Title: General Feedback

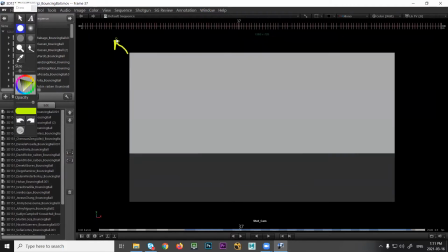246s
So I would double check and see what your export settings are just to make sure. Okay.
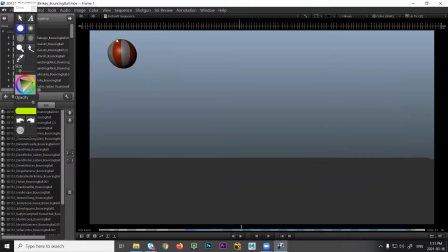251s
Sure. Yeah. Thank you.
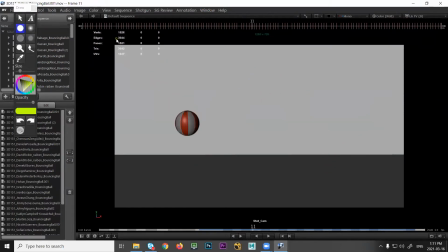256s
Now that one. So what I'm seeing is a bit of even spacing.
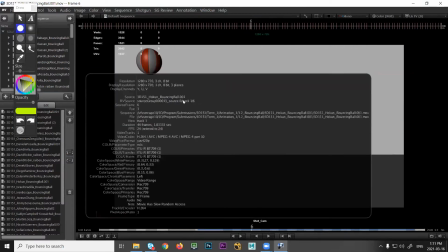262s
Let's see over here, Hokun.
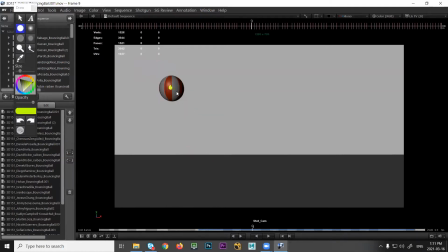265s
So if we sort of look at the direction, so if you just sort of track the center frame by frame, right in here especially, it's very even, right? So this and this and this, very evenly spaced.
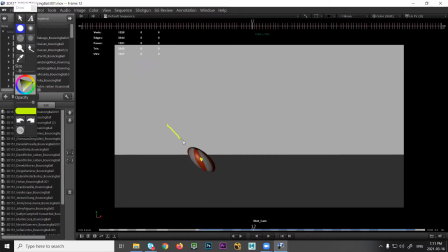281s
So this is correct, you have bigger spacing here. This makes it feel like we're being pulled this way, right? But this tells me we're going this way. So the stretch is fighting the direction that we're going. So I would make sure you sort of angle that in the direction you're coming from. and then have a look at those positions.
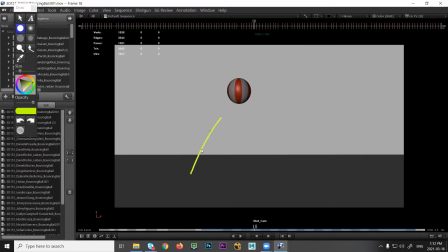299s
The arc feels a bit linear, especially up over here. The path, it feels like the parabola is a bit like a rounded triangle. So I would try to round it out a little bit more. Okay. And then do pay attention here. You really get the sense that there's kind of an unevenness to the parabola.
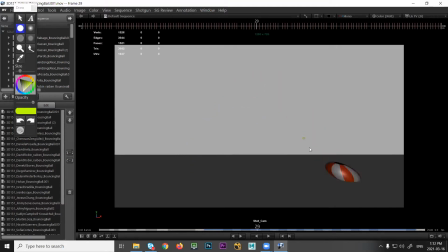318s
So it travels a bigger distance, there's a bit of a hook, and it kind of has a corner feeling to it. Same note over here. It feels a little bit sluggish as it falls. It feels like the spacing isn't getting big enough before we hit the ground. It feels a bit even. And I think the squash and stretch, right?
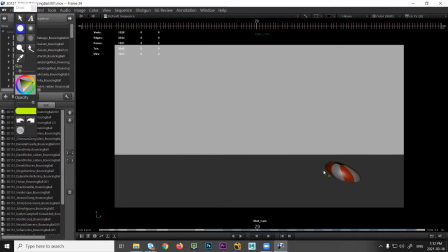336s
So the stretch that you're doing here, I would probably have this stretch and then go to a squash, but try to make it feel like it's hitting the ground, right? So the idea is that the squash would happen out this way. But right now, when you look at that pose, if I clear that, it feels a little bit like it's being
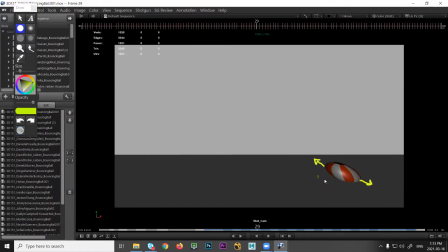356s
squashed in this direction as opposed to being parallel to the ground out like that. Okay? Okay. And when you have a big change like this, this feels like a different sized ball. So I think it's distorted a bit too much, right? So it's just pushing a little too far, especially with a shorter bounce.
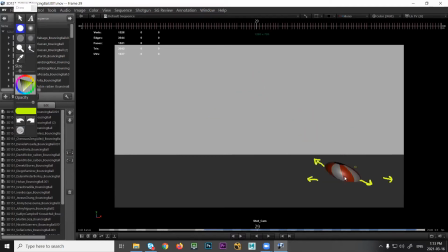376s
It's hard to get away with that much change in shape. Okay. The other thing to add into here is I don't see the ball spinning, right? So it should be rotating. So make sure you have the ball spinning, right? I can see it kind of back spins a little bit there, but it should be rotating this way.
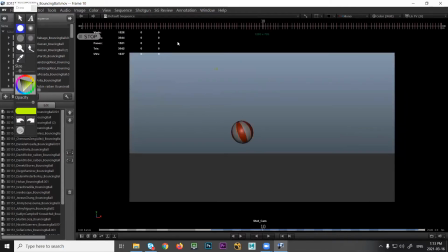395s
Make sense? I hope. That one's looking okay. That's a big stretch. So I think what I would do here is just avoid maybe stretching it this far.
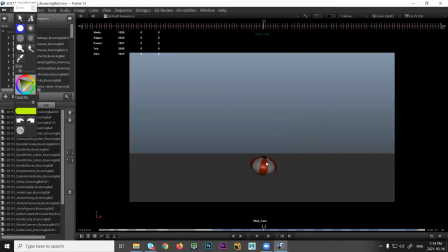411s
It does create sort of a straight line. So what I might do is maybe angle that up a little bit more like this. So you get a bit more of an arc. Whose is this that I'm commenting on? Israel. So just to get a little bit more of an arc on the way up. Same thing on the way
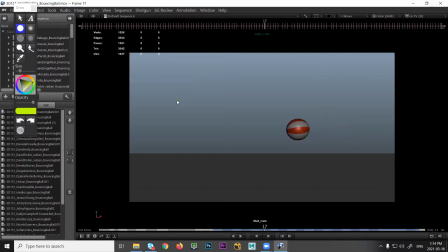428s
down. It does feel a little bit linear. I would try to round that out at the top a little. And then that last bounce. So I just got to hide the gallery here. That last bounce does feel a little bit soft. So if you look at how you're hitting the ground, this is where you hit the ground and this is just before.
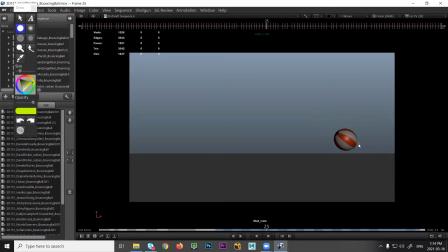449s
So there's not a really big contrast, right? So the spacing is a bit even when you go frame by frame and track. It's kind of similar. So just want to make sure that that last position, right? If we're looking from the high point and we're going towards here, what I would look at is,
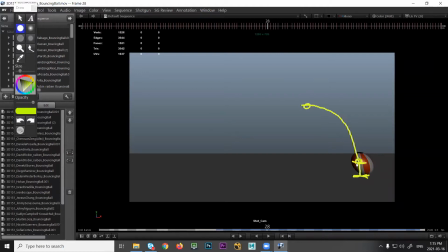466s
okay, if that's track the middle, that's where I am and that's where I start, I'm up over here, then I would go the next frame behind and I would really move this up really big. So that the biggest distance is just before you hit the ground, right? So you have this big gap and then everything else, you can just let the computer kind of cut that up into smaller and smaller pieces.
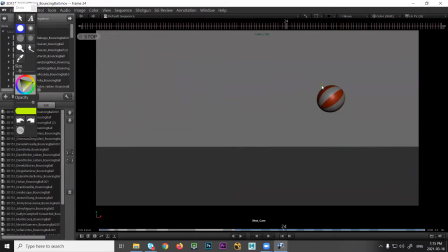487s
That's looking okay. Did the aspect ratio snap again? Double check.
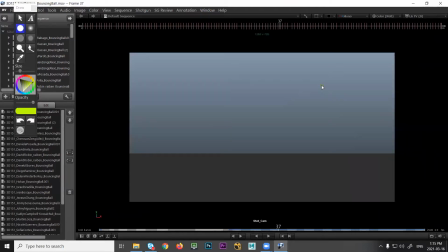495s
Let's see, whose is this? So Gian, just check and see. I don't know why the aspect ratio is changing. That's 1280 by 720 and that's 1280 by 720.
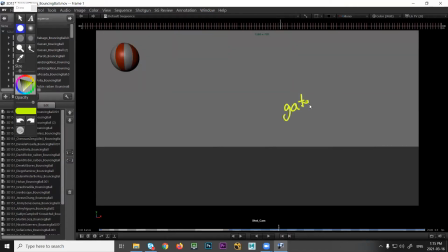505s
So it could be that maybe the gate mask, just make sure the gate mask is on, okay?
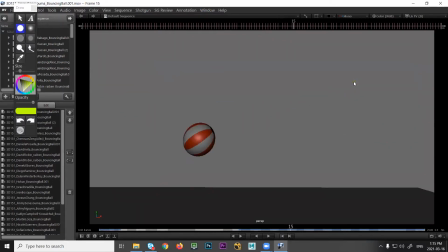514s
Just wondering why that size changes there. Ah, another Jimmy. So this is the perspective view. Make sure you switch over to the shot cam. So you need to re-export, okay? Make sure you switch to the shot camera and then export.
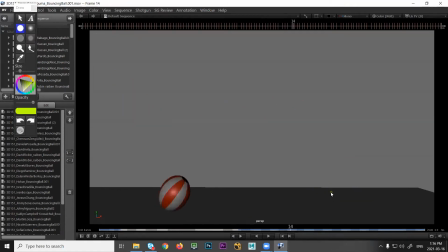531s
Yeah, looking okay. So nice big gap in spacing. That's nice, creates a good bounce. I think the exit here feels a bit linear. It feels a bit like a straight line, right? So if you kind of look at the center points, it's a bit straight, right?
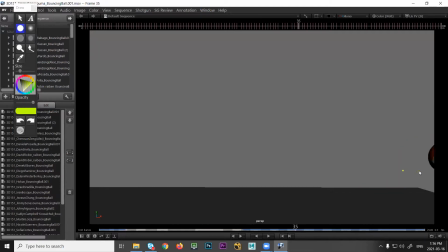550s
And you can really feel there's a point where we kind of, it feels just a bit linear. So it feels a little bit like a corner up here. So try to arc that up as much as you can on the exit. Where are we here? That was Jimmy.
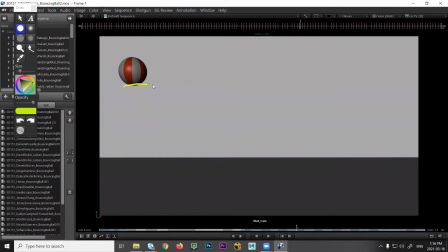567s
Here, I think this just feels a bit flat. So it feels like it's kind of running along a plateau and then it goes down. So just try and, again, get that position and track towards wherever you're going to impact, okay?
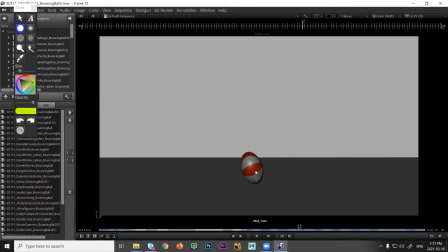584s
And here, I would not stretch here and here. I would just have one. So what I might do is just get rid of that pose. This is a nice big distance here from here to here. So you can just go straight from here. And then you get a nice squash happening.
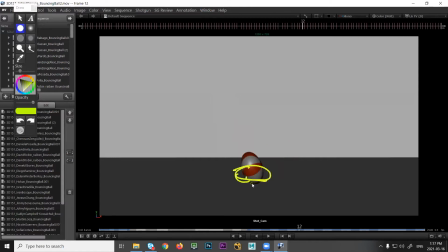601s
That would make it feel a little better. And then watch out here because it feels like we're sliding. So if I look at the contact point, right, where that center goes, we slide. So you would want to move this over so that that point and that point match up.
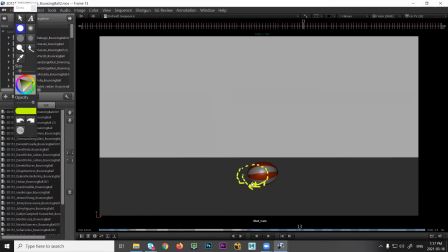618s
So you just need to reposition the ball to be centered around that contact point, right? And then the same thing with the stretch. Make sure that feels like it's coming off of the same point on the ground. This does feel a bit linear. Now here you have this stretch pose.
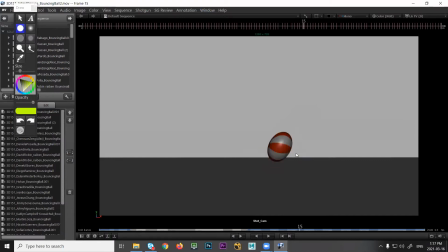635s
Just do that for one frame. And then this should now be a circle. Okay, and in terms of the spacing, if you look at the leading edge, that's pretty close. So it feels like we're slowing down, looking at the top edge. And then all of a sudden we click up.
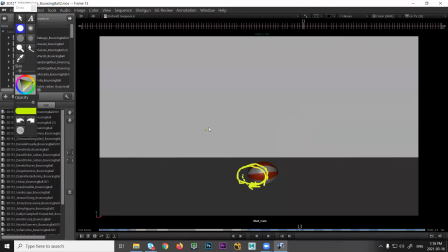654s
So using that stretch control changes the way you perceive the spacing. So even though the graph might not look like there's anything wrong, I think the big issue is just making sure you just have one frame of stretch and then go back to a circle. Then you'll be able to judge the spacing a little more accurately. Same thing here, it's drifting.
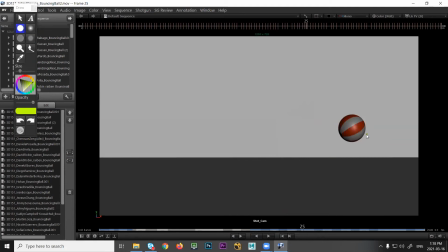673s
I think there's too much stretch going on, so it feels like it's just, you know, a blob. Only use it for motion blur, so just like the frame before you hit the ground. And I think I would probably tone it down a little bit, that last bounce in particular. I would probably, you know, here you're stretching more after the impact.
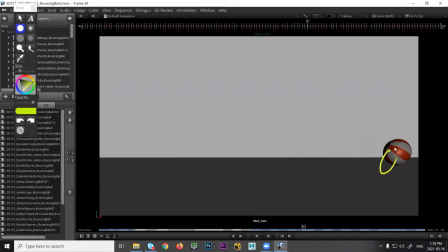688s
I would just go from here and say, there's my squash, there's my stretch, and then I'm back to being a circle.
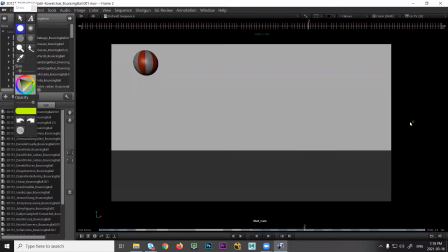695s
Okay. That's not bad. I think the stretch control is getting turned on a little early. So again, we're drifting. So save that for when you need it. And I think from here to here, it's very little change.
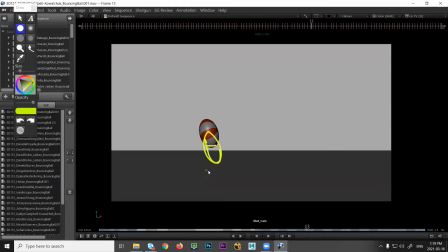713s
I would put this right down and maybe even have it actually touching the ground and leading into that squash position. And the same thing here. And then go back to being a circle, right? So it's just drifting too long, all right? Okay, whose assignment is this? Caitlin.
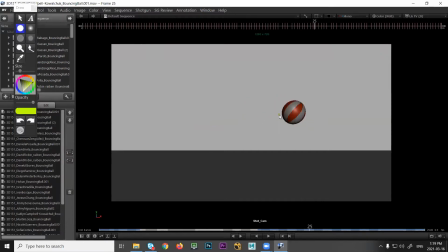730s
So watch that squash and stretch control. Keep it locked as a circle for as long as possible, and just one frame. That's all we need, just a stretch and a squash. Hello, sorry? It's just too much stretch. Yeah, so it's just drifting.